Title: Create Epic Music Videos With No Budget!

So in order to add a little light to Noah's face, to wrap that sunlight
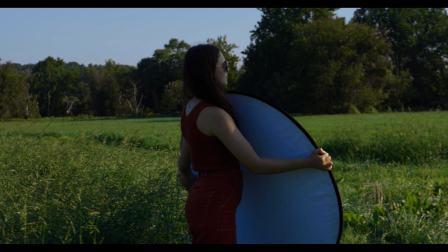(7:47)
around Noah's face what I would typically do is bounce light and I'd bounce light just like I would in any other video and so typically when I'm bouncing light I use one of these guys these like really cheap five-in-one reflectors that you pretty much everyone has I feel like and traditionally what I would do is bounce light back with this white side or bounce light back with the silver reflecting side but for this video instead of using this white side I decided I was going to try something new and for the first time in one of my videos used this gold reflection
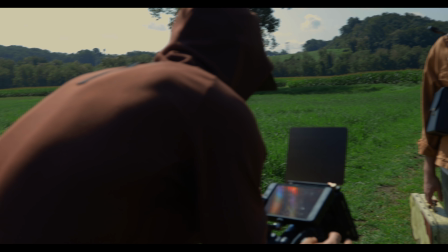(8:22)
side this is literally why i love this music video so much
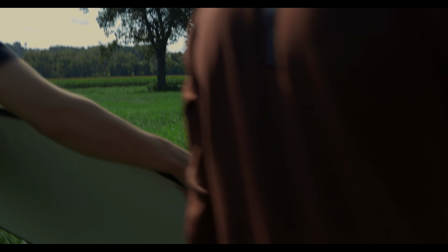(8:27)
the look that we got from reflecting the sunlight back with this gold side into noah's face was like this old like nostalgic like hollywood look that they used
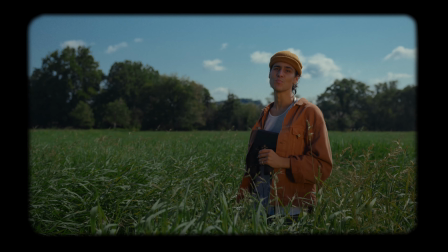(8:38)
to do like way back when and also kind of played into the idea of this music video being like more of like a dream life and not reality
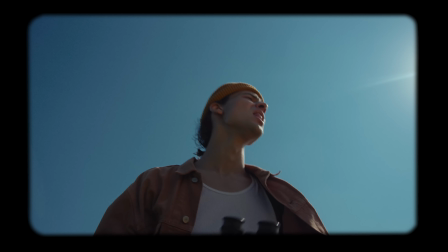(8:45)
because in the natural world you're not seeing like gold reflection bouncing back on the people's face so we're looking at a couple of our frames here we're looking at this gold reflector in action here we have noah the sun's back
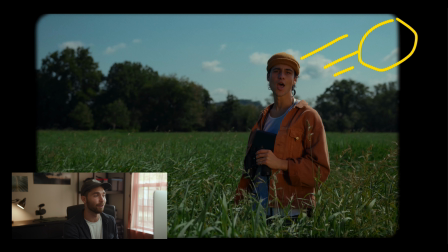(8:58)
here behind noah backlighting noah in order to wrap this light around noah this gold light I have the gold reflector right here bouncing that light back into Noah's face in this like very gold sheeny look.
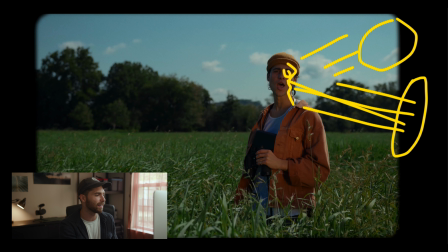(9:15)
And you can see it in Noah's eyes. You can see it on his face here. It's like, it looks so cool.
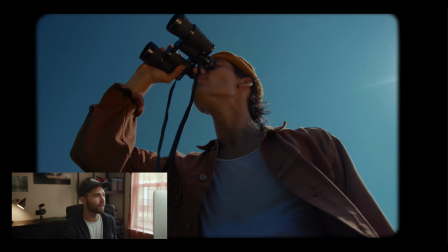(9:22)
Never thought it would work as well as it did. Here's another example. Sun's back behind Noah here. Reflectors here bouncing that gold sunlight back into Noah's face really making him pop
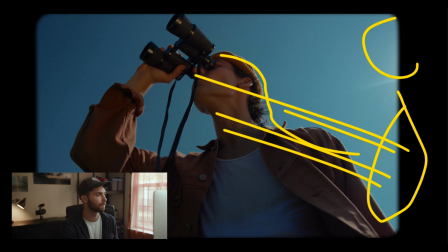(9:33)
especially against this blue sky that we have here see what else we got again sun
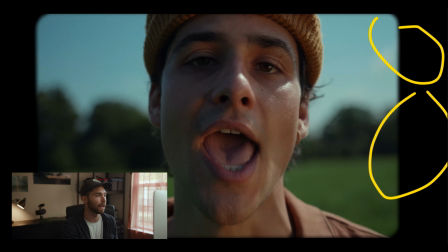(9:39)
behind noah reflector here bouncing that gold light into noah you can actually even see the reflector in noah's eyes right there this like cheat thing that i've had for so long that i've never used and just decided to experiment with it ended up just like creating this beautiful looked i love and what we also did while shooting this was take full advantage
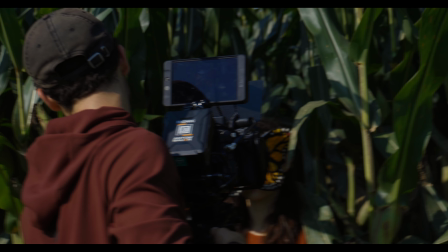(10:04)
of this space this location that we decided to pick this field i think we
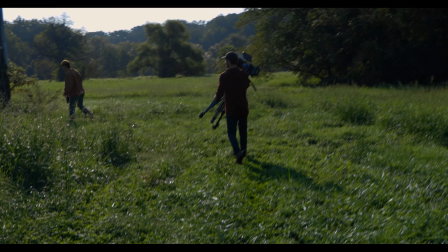(10:09)
shot every single thing that you saw in this music video in the same like 50 foot radius of this cornfield we put noah
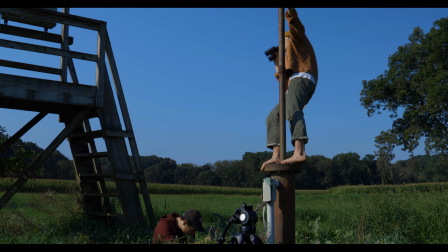(10:17)
in the field we put him sitting down in a chair we shot up angles at him we laid him down the ground shot top down at noah we gave the
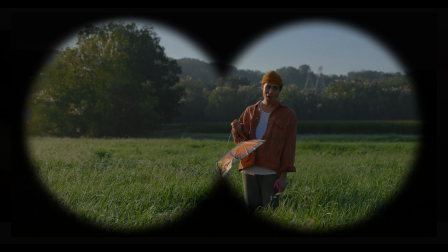(10:25)
camera their perspective of binoculars we gave the camera perspective of this bag that he was looking down into. Something that I also really enjoy about this music video is more than others I've shot in the past is that every single like bridge, verse, chorus has its own like unique visuals paired with that and it never repeats.
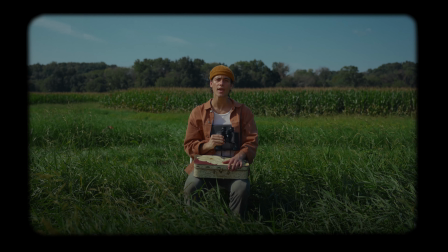(10:45)
Every new component of the song has a new set of visuals to it even if it's within the same locations and the same kind of ideas it's all fresh angles and it keeps me you the viewer interested in the music video so when you are pressed for resources you are pressed for time
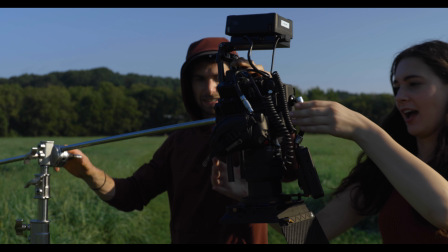(11:02)
and you do have this location make sure you take the absolute most of it because there's always different angles always different things that you can play with within like a very small space and the last thing that made this video unique and creative is what i did in the post-production of it if you've seen a bunch of Noah's videos in the past, you know that on every single music video that I shoot for Noah, I put like a very like intense look on every single one of them.